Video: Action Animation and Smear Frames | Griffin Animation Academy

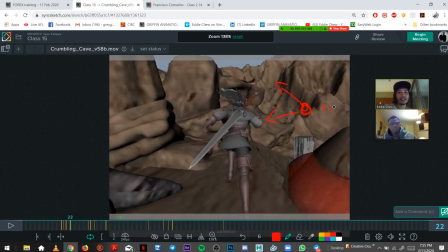You can just, this is a head and that's the side. You can just have something just kind of waving. It's kind of,
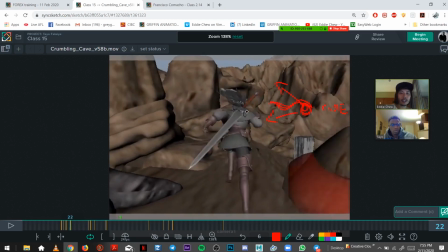that would only happen really that much anyway. Maybe something like that.
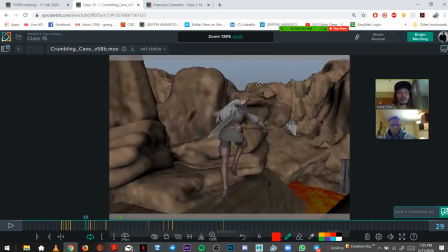Just on the jumps up and down.
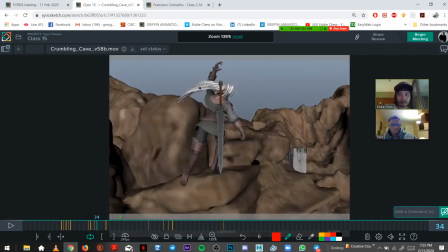And if you can, just get an extra like curl here. Just because she's still going up at a quick pace. So that would drag this down.
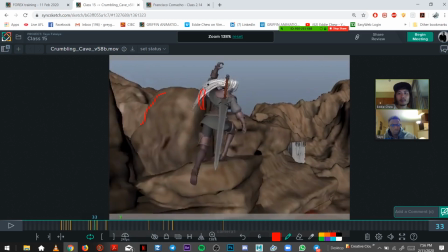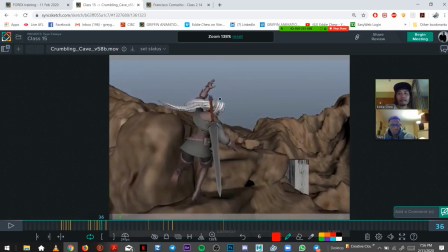And just one more frame here of the hair coming down and then flicking up like that.
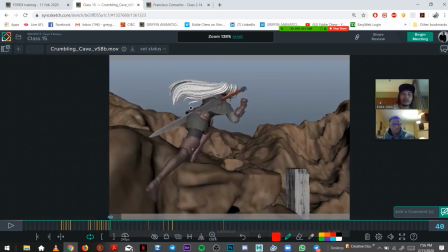Would feel better. Just for those extra overlaps there.
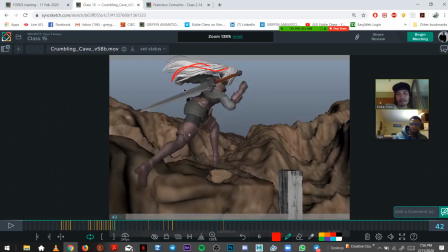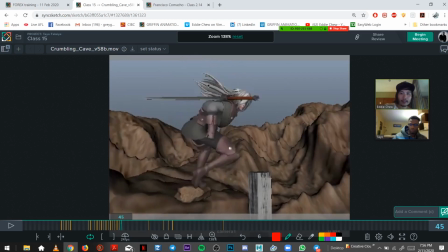And then this frame, this pose of the hair to down here, if you can get one in between like that,
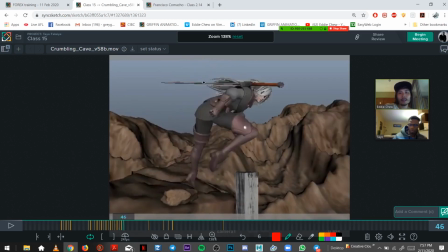it'll feel softer.
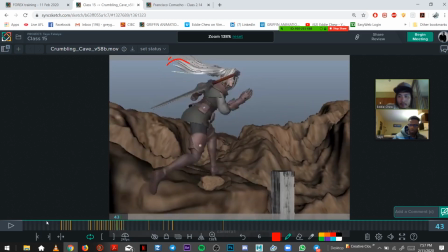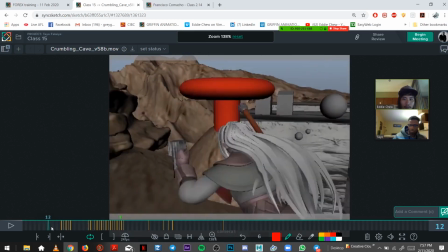But everything on the body feels good. The arms feel cool.
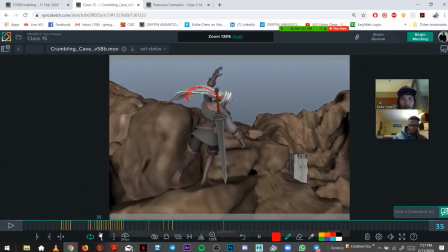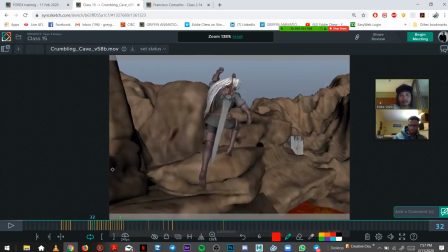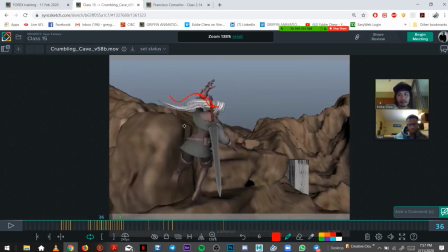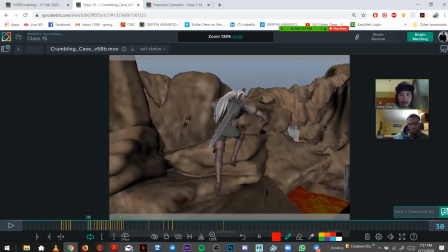The leap up feels good.
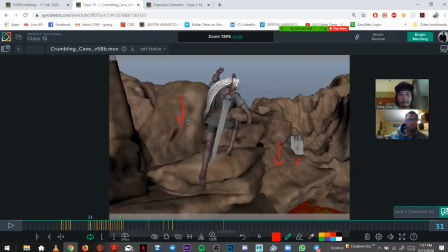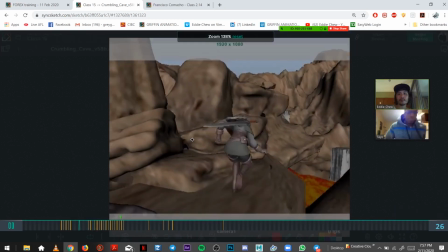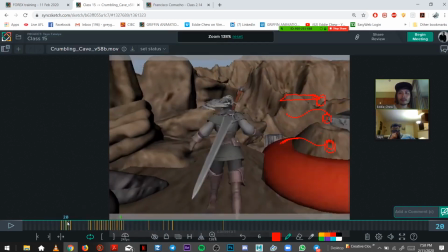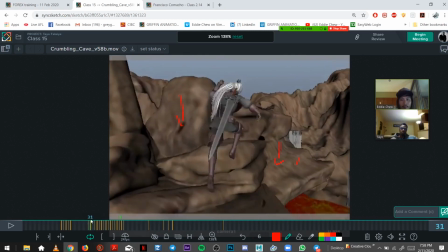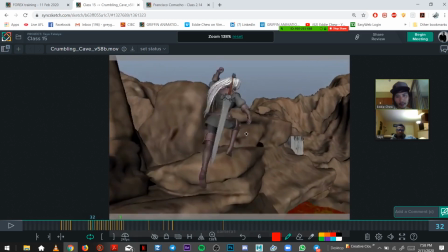Just looking at a right knee here. It's coming up. He's so dead set on having this part.
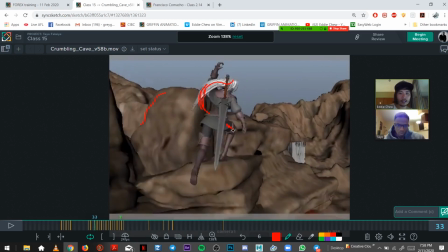So there's a bit of sliding just right here. So here she would plant her foot.
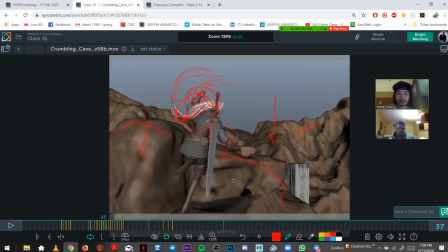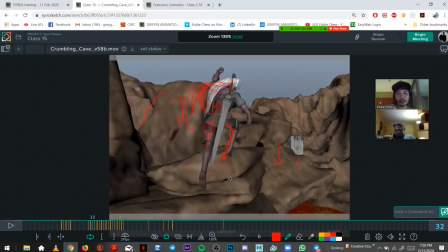Oh wait, I guess she's moving across. That foot is planted, right?
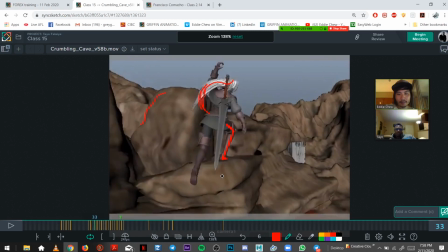It's just the camera moving. Yeah. Yeah, because the old one used to be a slant before we put the rocks up, you remember? Ah, yep.
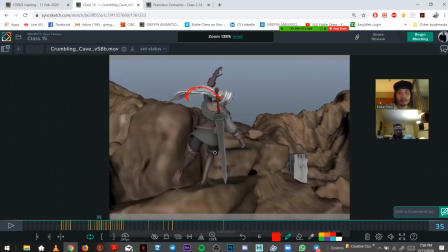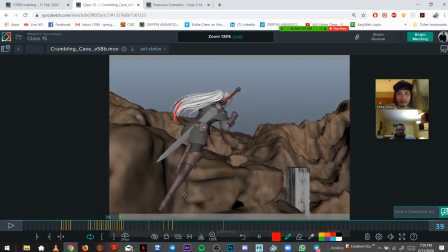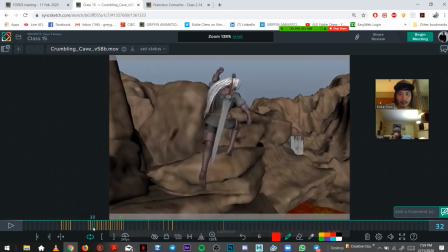Just looking at her chest and head overlap.
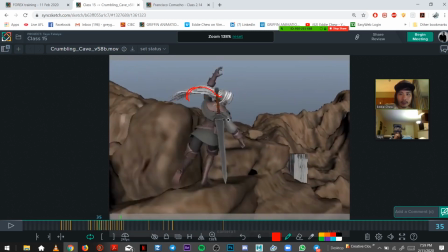Just so right now it just to break up just the head and chest a bit more, because it's still, I reckon you can push it to get it slightly more organic feeling.
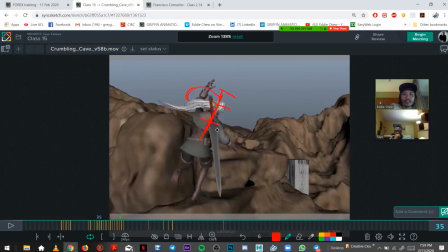So here for example, you can just slightly tilt the chest and the head a little bit more, like while leaping up, and this comes down.
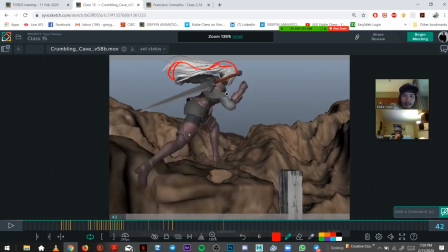And even here the chest is fine, and then you can just have the head just slightly rotated down. You can be looking over there.
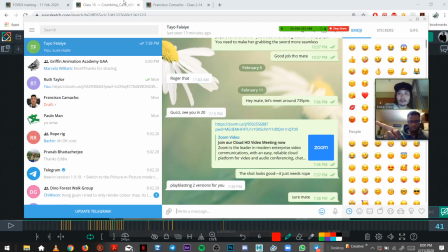She's looking that way. Yeah, just like
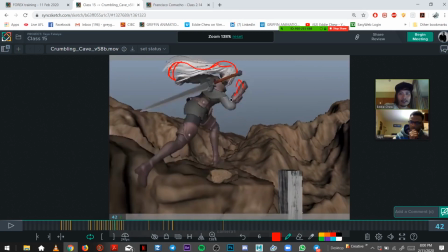rotate down here, and then it goes up into what you have, just to get that extra overlap.
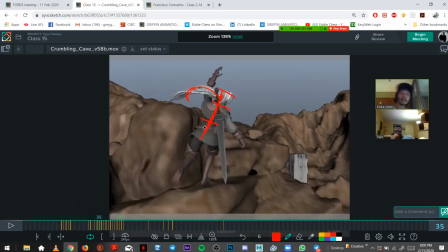And even like on the chest here coming down, so you can have just slightly again.
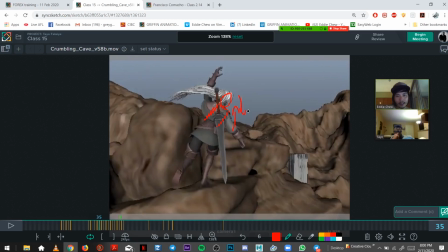So this is overlapping, and then you overlap. You overlap. So now that's when you come down, and then
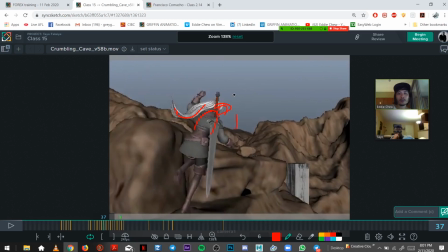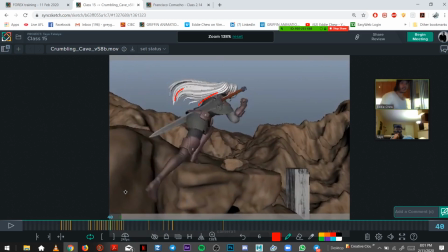so you want the, when you're jumping, it's kind of like there's more of that,
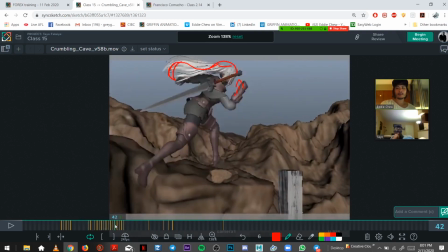just to make it more obvious. And then that's when you get the hair to follow.
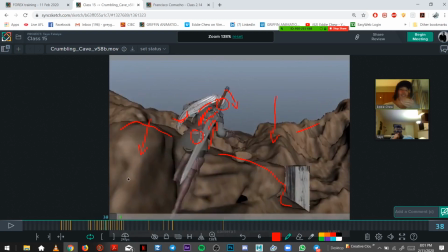So when your head's going down, the hair's like, yeah, doing its wave. And that'll really like make it heavy and smooth everything out. And then that's when you can get the sword as well.
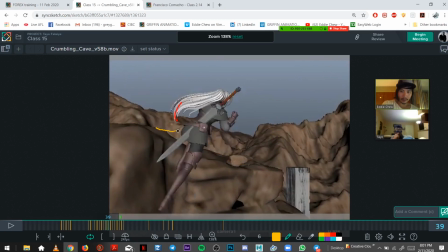The sword bounce in there. So be careful here. She's slicing herself in half.
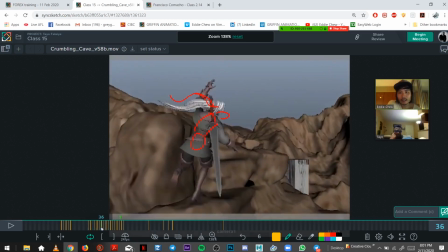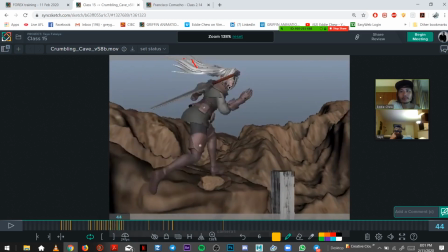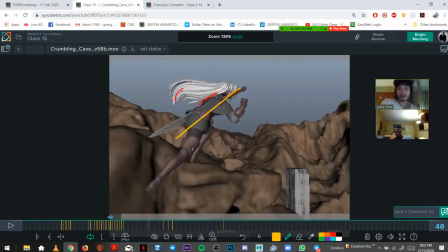So here you can also track the tip of the sword.
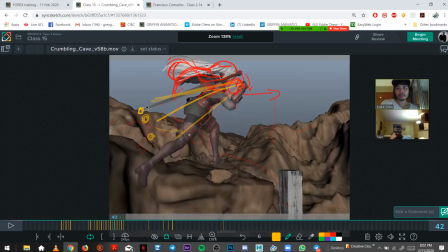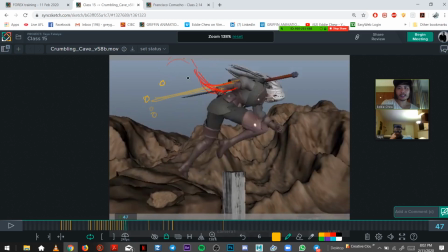So there's not very nice arcs there. So even that requires tracking.
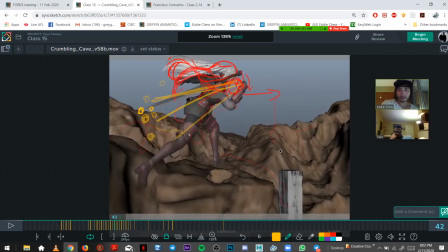So it should be
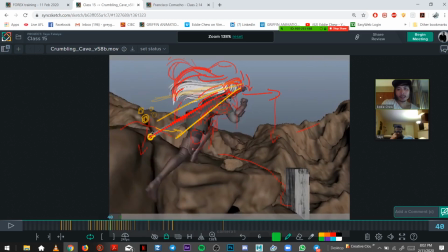she's green. Probably should be like that.
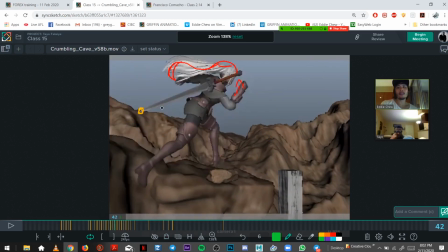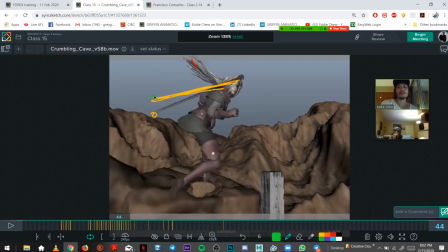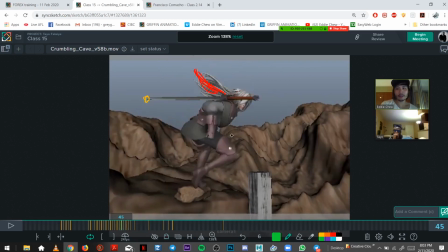Yeah, you can probably get an arc that looks like, I'll just do it in one. That looks like this. To be honest, something I